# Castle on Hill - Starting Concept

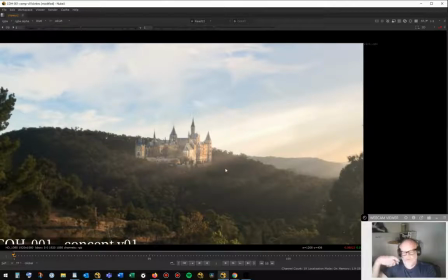985s
I'm giving that direction myself, but I will come up with some reference footage that is going to speak to the kind of shot that we want to final here. Right.
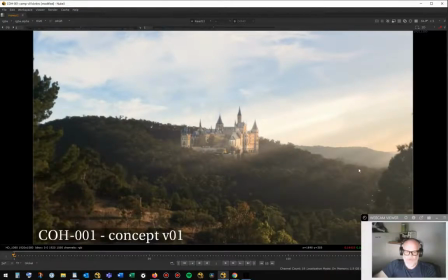996s
So what is it going to look like? We definitely want to push the golden hour more. This kind of, you know, side lighting, what can we do to enhance that?
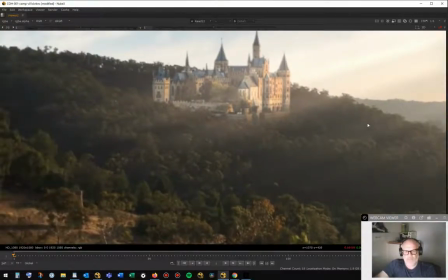1003s
We can play with the colour a bit to bring more red and golden tones in.
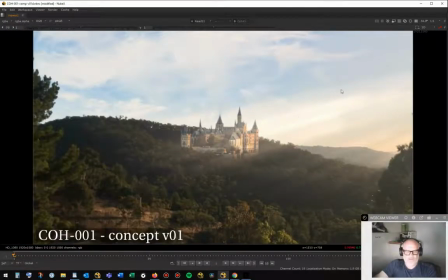1008s
Obviously the god rays are strictly a VO1, but we want to bring in that really strong sense of heat and light from the right hand side, to bring in a sense of drama to the castle, to really push the contrast as much as possible, which is why golden hour is so popular
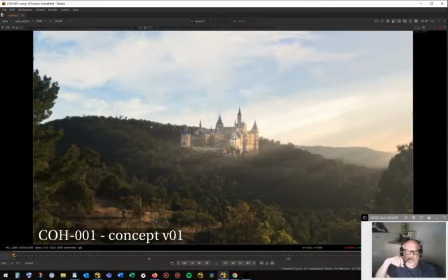1027s
for pretty much anything, whether it's showing how cool Hogwarts can be, you know, in the late afternoon, or whether it's, you know, an insurance company out of happy families running down the beach. There's nothing quite like golden hour because it brings that sense of contrast and drama to whatever is in the foreground.
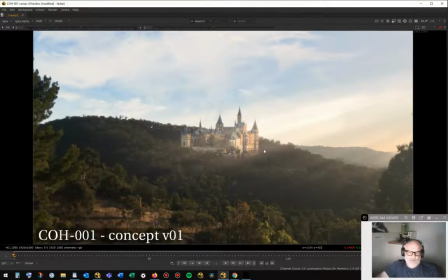1043s
Okay, so anyway, thanks for hearing me talk.
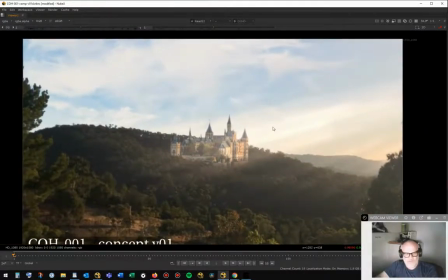1050s
Hopefully this will be entertaining and you'll learn something as we go. But the main step for me at the moment is I need to shoot a proper plate for this.
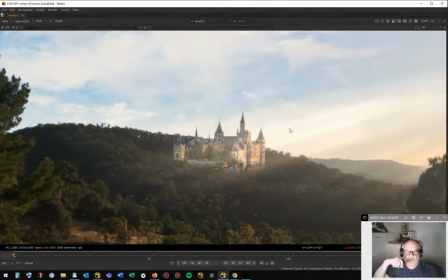1057s
So in order to shoot the plate, I need to have a better idea of what framing is going to work.
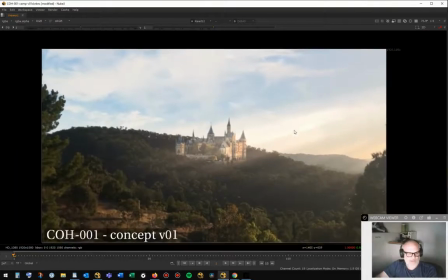1064s
So it's about the composition of the shot. So I'll probably come back tomorrow and talk a little bit about what I'm hoping to do for round two.
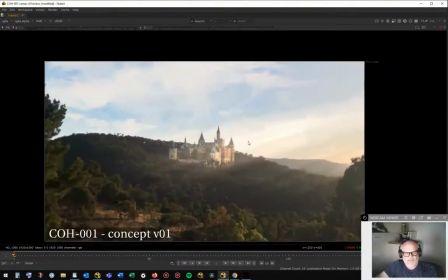1075s
But it's mainly going to be about, let's jump into Nuke and let's start to push this around in terms of composition so I can figure out what plate I want to shoot.
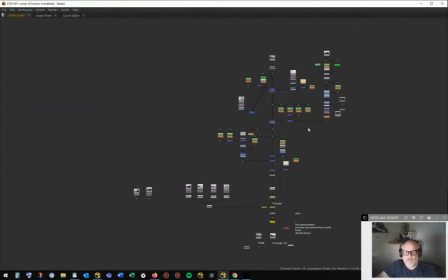1083s
This is my Nuke script at the moment, very straightforward. I'm building this very much as if it's a single frame. You tend to work differently in Nuke to do concept work than you do to use to do anything to do with moving footage.
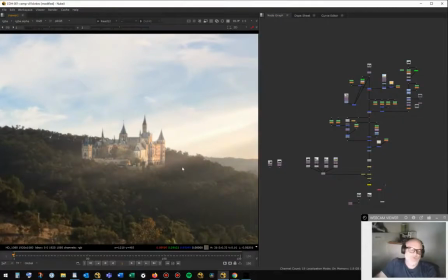1097s
Nuke is built for moving footage, and it's generally best to approach it with that in mind.
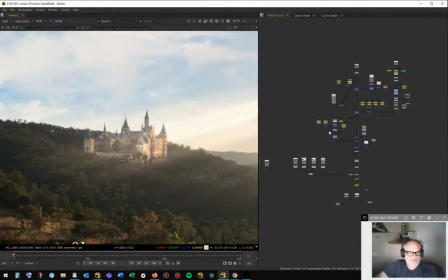1102s
You can get yourself in a lot of trouble by working assuming you're going to be in a single frame, and when you have to come out of single frame mode, all of a sudden essentially you have to start your comp again. So that's something else I'll be talking about next on my live stream, which will probably be tomorrow.
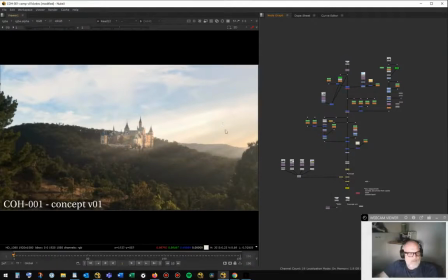1117s
Okay, well, thanks for listening. Hopefully, by the time I speak to you next time and do this again,
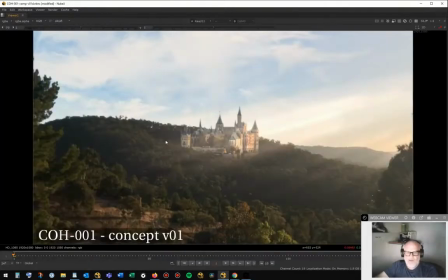1123s
I'll have a VO2 up, which will have a composition which is improved. But like I said, I'm hoping that you continue to join me on this journey, the journey of this shot,
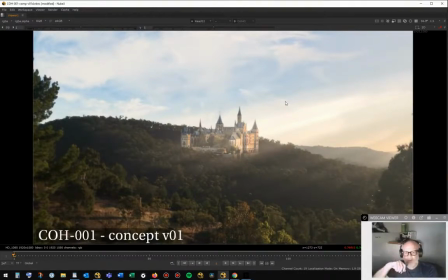1136s
as we start from the conception all the way through to how do we actually final it to as a higher technical standard as I can make it, given the fact that I'm shooting this myself on a smartphone. You know, I think it's going to be pretty cool. This is one of a number of shots that I'm going to have on the boil.
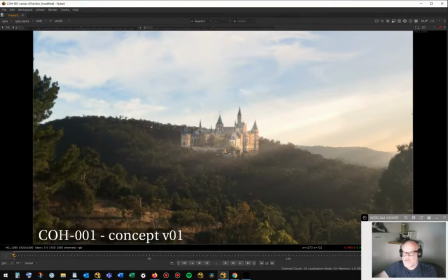1155s
But I wanted to start with this one because I've been looking at this ridgeline from nearby house near my house for quite a while, and I thought, you know what, wouldn't it be cool if there was a massive medieval castle there? In Australia, we don't have massive medieval castles,
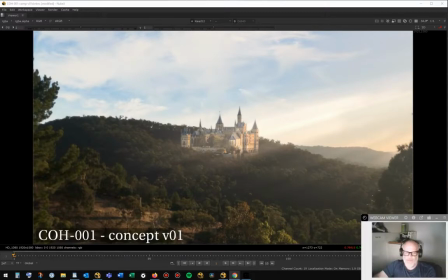1171s
so I do tend to have this little part of my brain that's always putting them into the landscape, and that's what's going to bring this shot in. Anyway, so thanks for listening, and hopefully I'll be speaking about this again soon. Bye.